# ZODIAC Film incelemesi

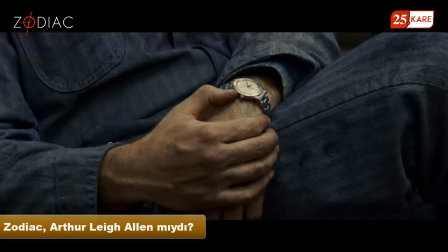[8:14]
Onun bileğinde gördüğümüz Zodiac saati daha önceden köşe yazarı Paul'in gösterdiği ilanda gördüğümüz saatlerdendi.
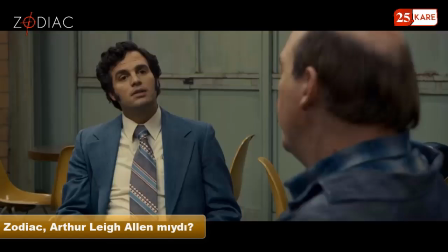[8:21]
Oradaki işareti zaten Zodiac mektuplarında kullanıyordu. Allen, Robert'ın bahsettiği tehlikeli oyun filminin kitabını okuduğunu söylüyordu. Yani filmin felsefesinden haberdardı.
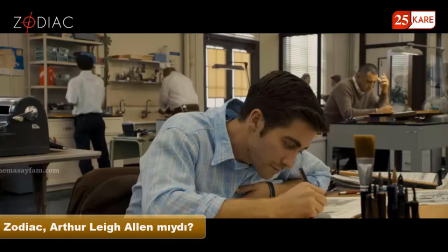[8:32]
İşte bu nedenle onun mektupta en tehlikeli hayvan insandır ifadesini yazabilecek bir altyapısının olduğu anlaşılıyor.
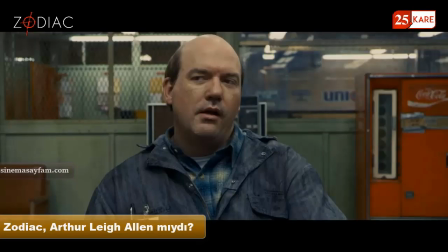[8:40]
Lee Allen 1975'te çocuk tacizinden içeriye girmişti. O içerideyken yani 1977 yılına kadar Zodiac mektup göndermemişti.
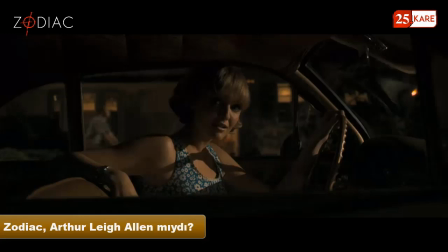[8:54]
Mektuplar o çıktıktan sonra tekrar başlamıştı. Onun en başta öldürülen kadının evine boya partisi için geldiğini de biliyoruz.
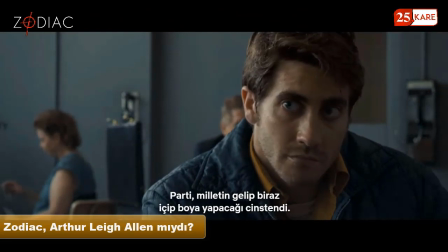[9:02] The party Darlene threw, people were supposed to just show up and drink beer and help paint,
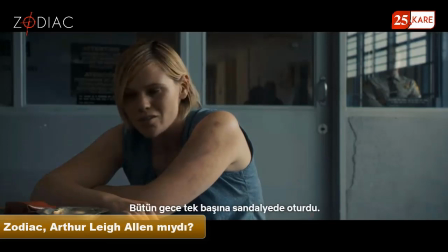[9:07] but this guy showed up in a suit and just sat in a chair all by himself all night long,
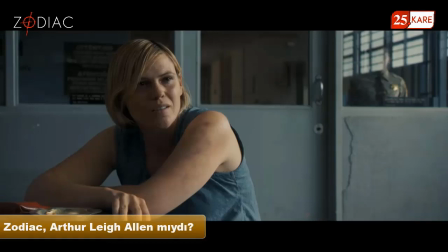[9:12] didn't talk to anyone.
Öldürülen kadının yani Darlene'in kız kardeşi Linda onun adını hatırlamıştı ve kendinden emin görünüyordu.
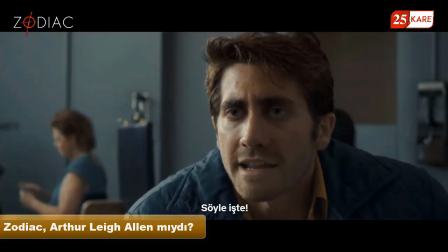[9:20] It was Rick Marshall. No. Just say it. It wasn't Rick.
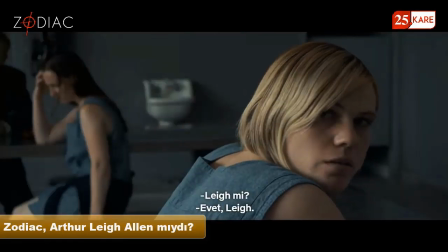[9:28] It was Lee. Lee? Yeah, Lee.
Üstelik Linda'nın bu ifadesi polis kayıtlarına da girmişti.
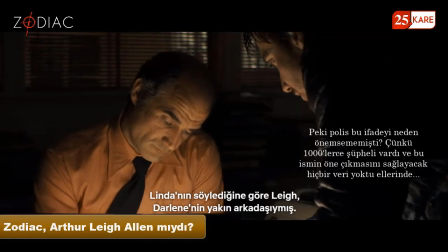[9:37] Here, here. Linda states that some of Darlene's closest friends are Lee, who used to bring Darlene presents from Tijuana.
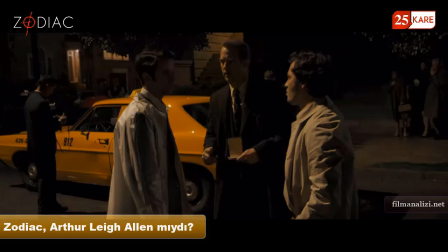[9:45]
Ayrıca bu durum daha önceden oluşturulan Zodiac ve Darlene'in birbirini tanıdığı tezini de destekliyordu. So either Zodiac
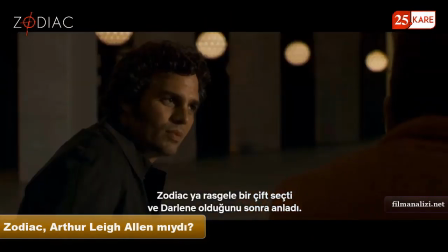[9:52] shoots a random couple, then he recognizes Darlene. Or Darlene was shot on purpose.
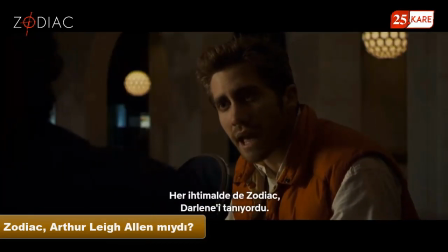[9:57] Either way, Zodiac had to have known Darlene.
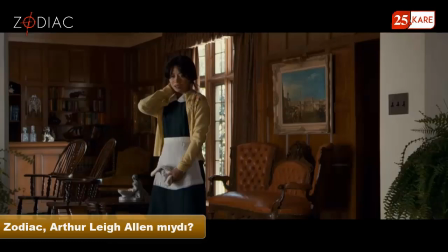[10:01]
Diğer taraftan avukatın evine yapılan telefon konuşmasında katil olduğu düşünülen kişi o gün doğum günü olduğunu söylemişti.
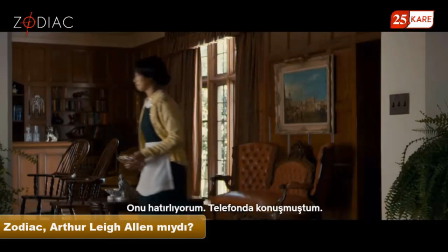[10:09] I remember that I spoke to him. He said he had to kill because it was his birthday.
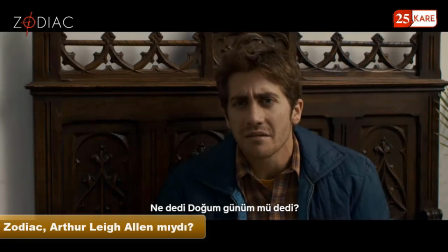[10:17] He said it was his birthday?
Bu aramanın yapıldığı tarih Lee Allen'ın doğum günüydü.
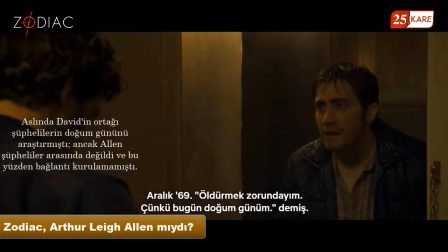[10:21] December 69, I need to kill. Today's my birthday. It was his birthday. Arthur Lee Allen was born on December 18th.
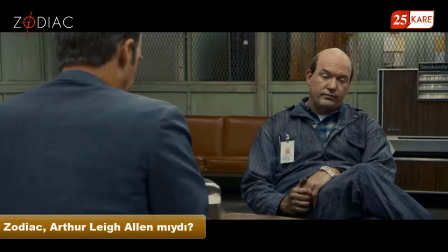[10:31]
Elan'ın ayrılırken polislere imalı bir şekilde hakaret etmesi, mektuplarda polislere aşağılayan ifadeler kullanmasını açıklıyor.
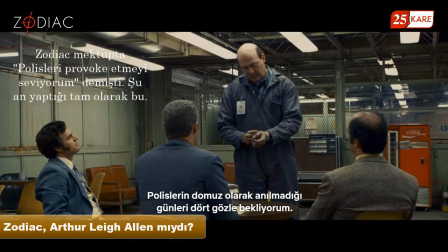[10:39] I look forward to the day when police officers are no longer referred to as pigs.
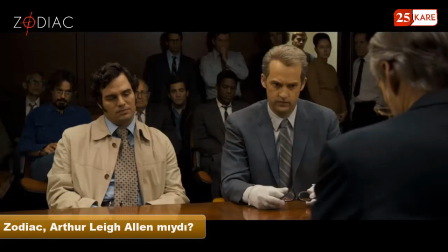[10:45] I enjoy needling the blue pigs. Hey pig, doesn't it rile you up to have your nose rubbed in your boo-boos?
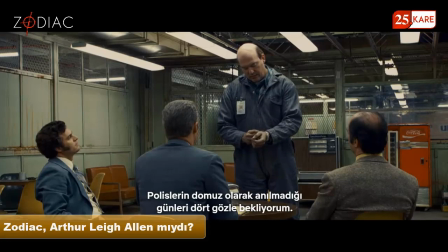[10:53] I look forward to the day when police officers are no longer referred to as pigs.
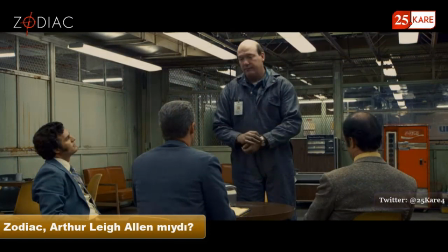[11:00]
Ayrıca burada kullanılan çekim tekniği bize onun tehlikeli birisi olduğunu ve polislerin henüz ona ulaşamadığını gösteriyor. O polislere üstten bakıyor ve hakim bir konumda. Polisler adeta onun karşısında ezik bir şekilde gösteriliyor.
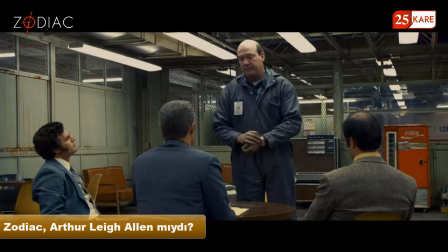[11:15]
Bunun nedeni onun şu an polislerden daha üstün bir konumda olması. Dikkat ederseniz onu yakaladıkları sahnede bunun tam tersi oluyor.
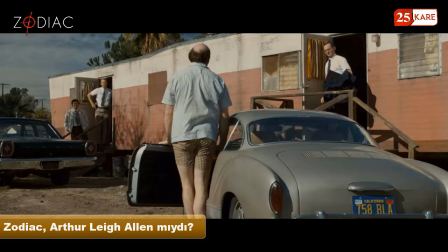[11:23]
Bu kez polisler üstte yer alıyor, Alan ise altta gösteriliyor. Hatta üzerinde donunun yer alması da onun kötü bir şekilde yakalandığını vurgulayan önemli bir detay.
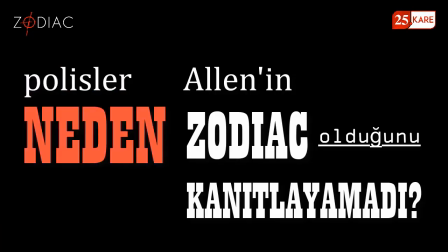[11:33]
Peki bu durumda polisler neden Alan'ın Zodiac olduğunu kanıtlayamadı?
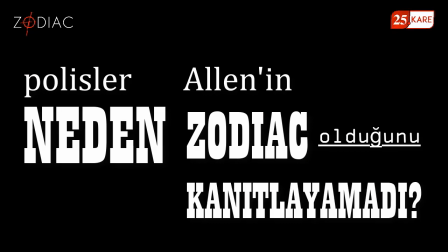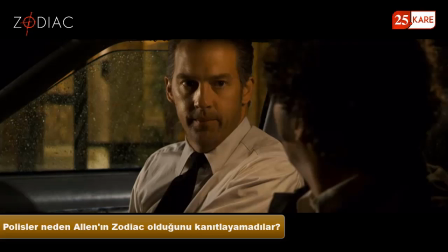[11:43]
Soruyu özellikle böyle sordum. Yani anlamak, kavramak ya da hissetmek bir kanıt olamaz.
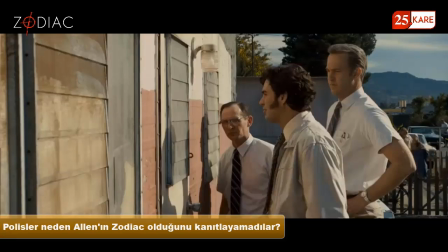[11:50]
Biraz önce saydıklarımızın hepsi ikinci derecede kanıtlar ki zaten David bir yerde buna değinmişti.
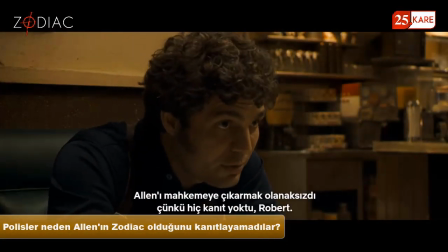[11:56] And there was no way of getting Alan into court in the first place because there was no evidence, Robert.
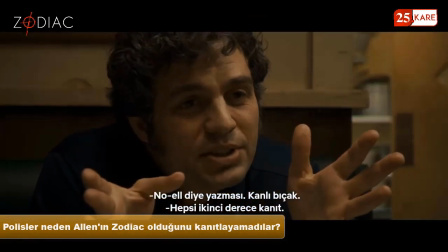[12:00] What do you mean there's no evidence? The misspellings of Christmas, the bloody knife. All circumstantial.
Bunların hepsi bir tesadüf de olabilir.